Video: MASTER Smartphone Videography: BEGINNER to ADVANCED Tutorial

So another way to control focus in your smartphone is to set it manually.
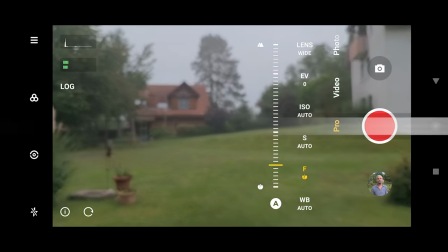If you have an Android with some kind of Pro Video mode, you'll be able to set focus manually there.
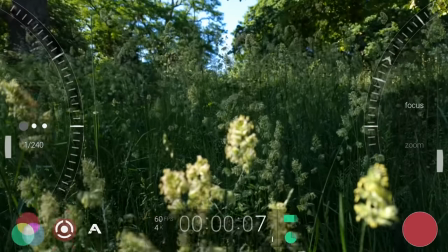If you have an iPhone, you'll need a third-party app like Filmic Pro.
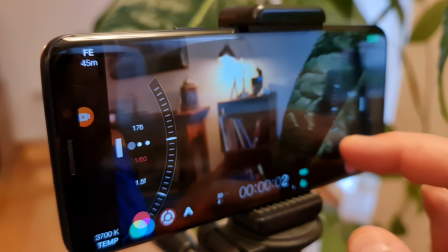For example, in Filmic Pro, swipe up and down on a control slider to set focus.
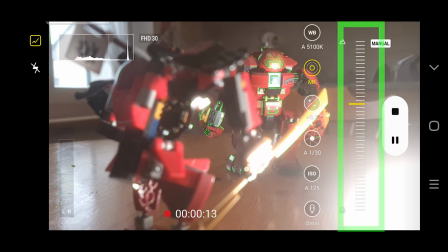In Samsung's Video Pro mode, again, just swipe up and down to set focus. Filmic Pro and other apps have extra focus features.
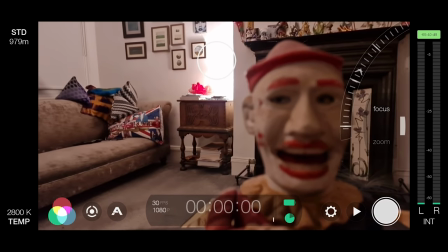For example, Filmic Pro allows you to automate a focus pull.
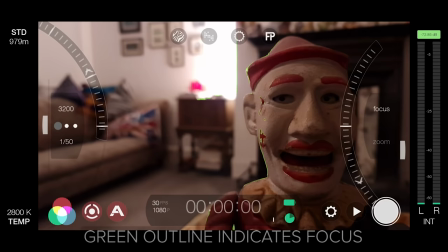You can also switch on focus peaking, which helps you set focus correctly.
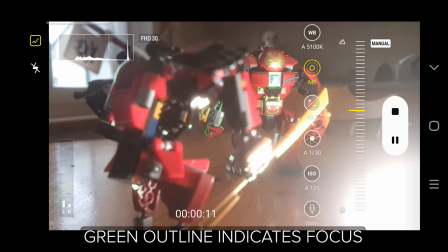In Samsung's Pro Video mode, focus peaking appears as soon as you start setting focus manually.
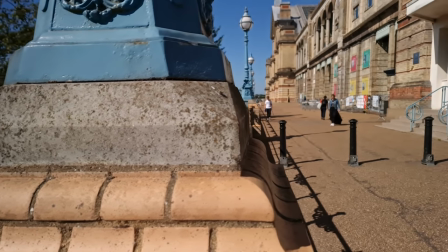So, using manual focus is great if your subject is not moving during the shot. but if you want the focal distance to
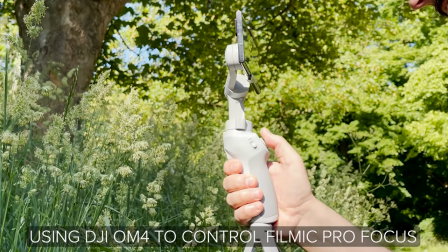change then you're going to need to perform a focus pull manually or use auto focus.
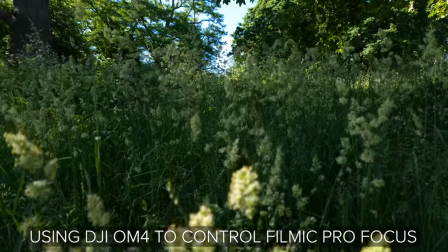So again it's all about weighing up the pros and cons of each method and deciding what's going to work best in each situation. Whether your shots are shaky or smooth it's good to know some basic shot types.
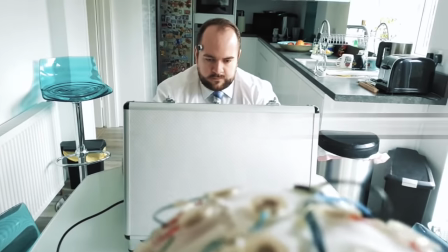Filmmaking uses all kinds of shots and angles as ingredients to be mixed
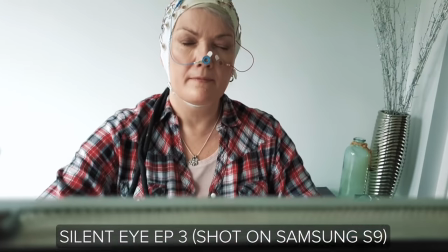together when editing and these types of shots sometimes need different equipment to achieve.
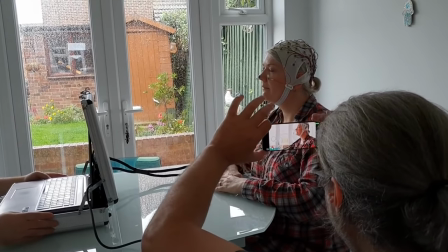A wide-angle lens for a wide shot, or a smartphone gimbal for a tracking shot, for example.
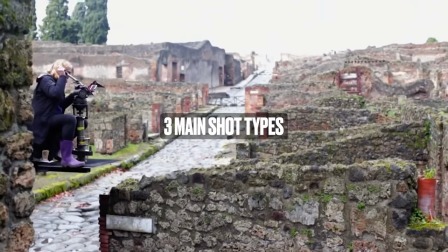There are three core shot types around which all shots are based or rooted, and they are wide-angle, medium and close-up.
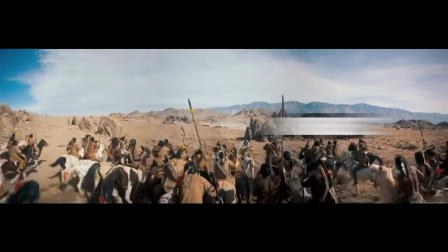A wide-angle shot is pretty self-explanatory. It gives you a wide view of the scene.
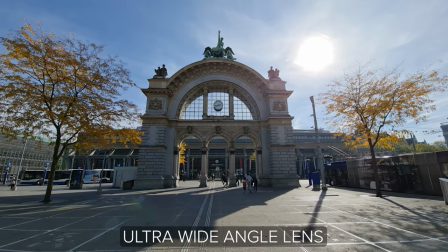It makes sense that we would often use a wide-angle lens for a wide-angle shot, but it's not always the case.
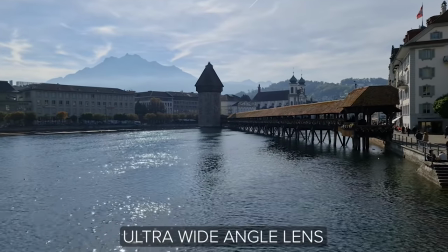Using a wide angle lens simply means you don't have to be as distant from the scene to get a wide view which makes it
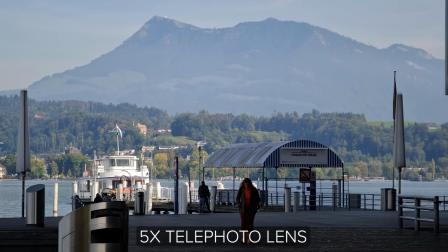easier to get the shot but actually you can use a telephoto to shoot a wide angle then you'd have to stand further away to get the shot. Wide angle shots are used for all kinds of reasons but one common use of a wide angle shot is as an establishing shot.
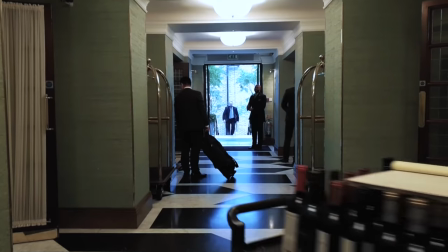An establishing shot sets the scene to give your audience an idea of where the scene is taking place.
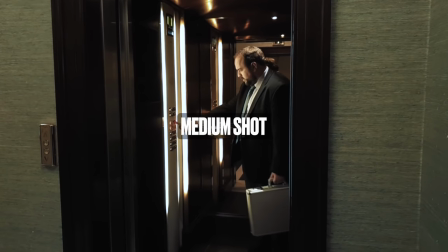A medium shot brings us closer to the subject, but still wide enough to show other elements in the scene.
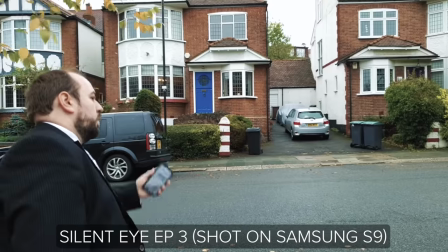It allows us to feel closer to the subject, but without the intensity of a close-up.
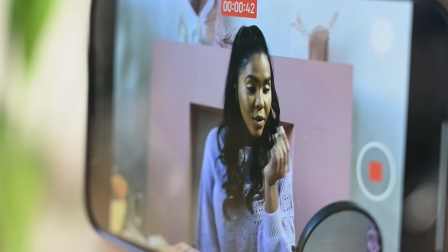Vloggers often use a medium or a medium close-up, and they avoid a true close-up because it's too intense for a vlog.
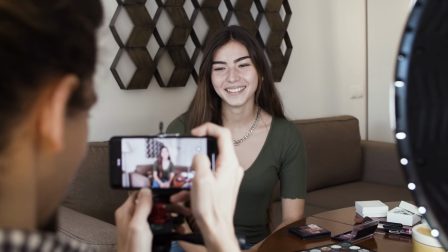So a vlog is usually quite informal and too much intimacy would be off-putting.
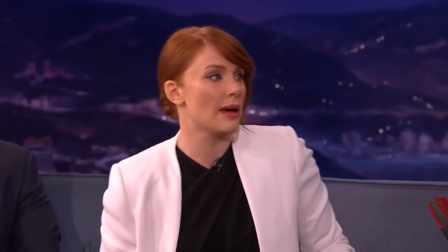And the same goes for hosts presenting a TV show.
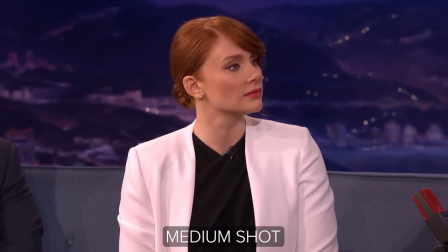The director of the show will usually keep the camera no closer than a medium close-up, unless something emotional is happening.
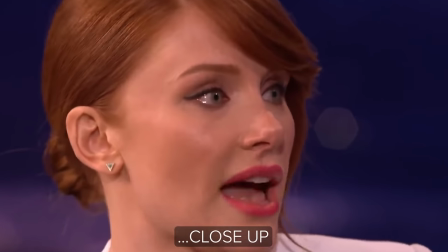If a guest is in tears, for example, a TV director will often tell his camera crew to zoom in.
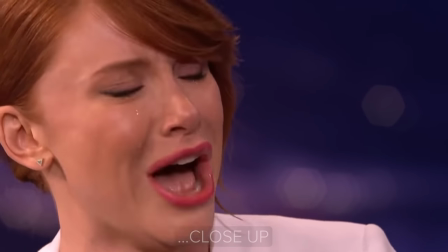Remember, humans are used to being a certain distance from each other, and your camera is now your audience's eyes.
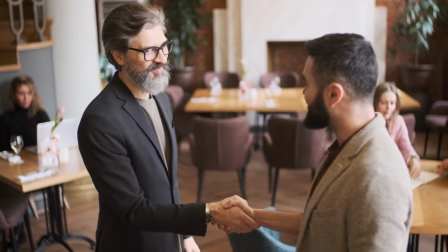When we meet new people, we keep a respectful distance.
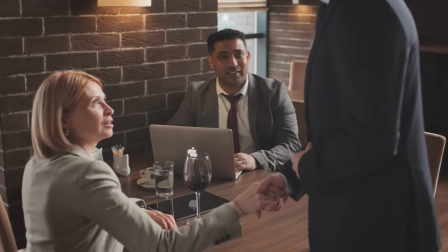We need to be close enough to communicate and read each other's expressions, but not too close that we invade their body space.
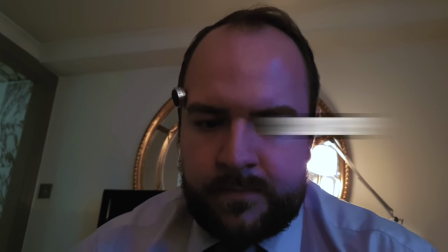So like I say, a close-up is generally reserved for more intense, intimate framing.
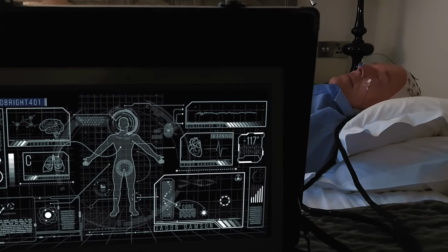Well, if we're filming a human subject, that is. Otherwise, a close-up is useful for showing important information that might be missed with a wider shot.
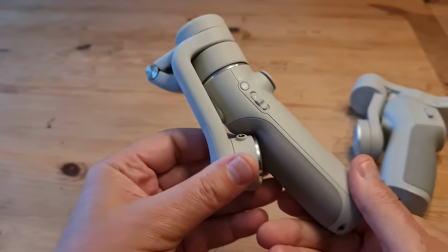I use close-ups for tech reviews because I want to show the piece of kit in more detail.
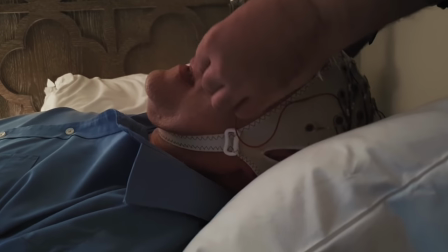But in a fiction movie, I would use a close-up to show an action of a character that's important to the plot.
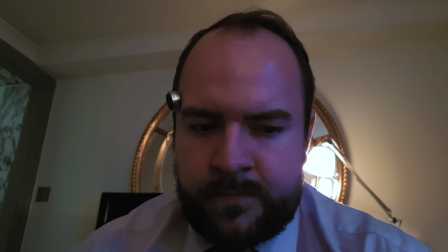Maybe a character secretly glances at his phone while he's focusing on something else.
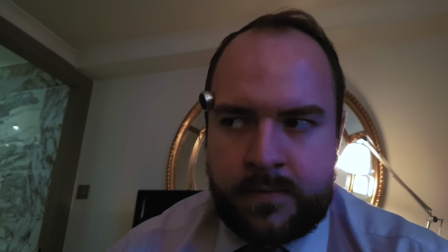Another reason to use a close-up is to minimize distractions.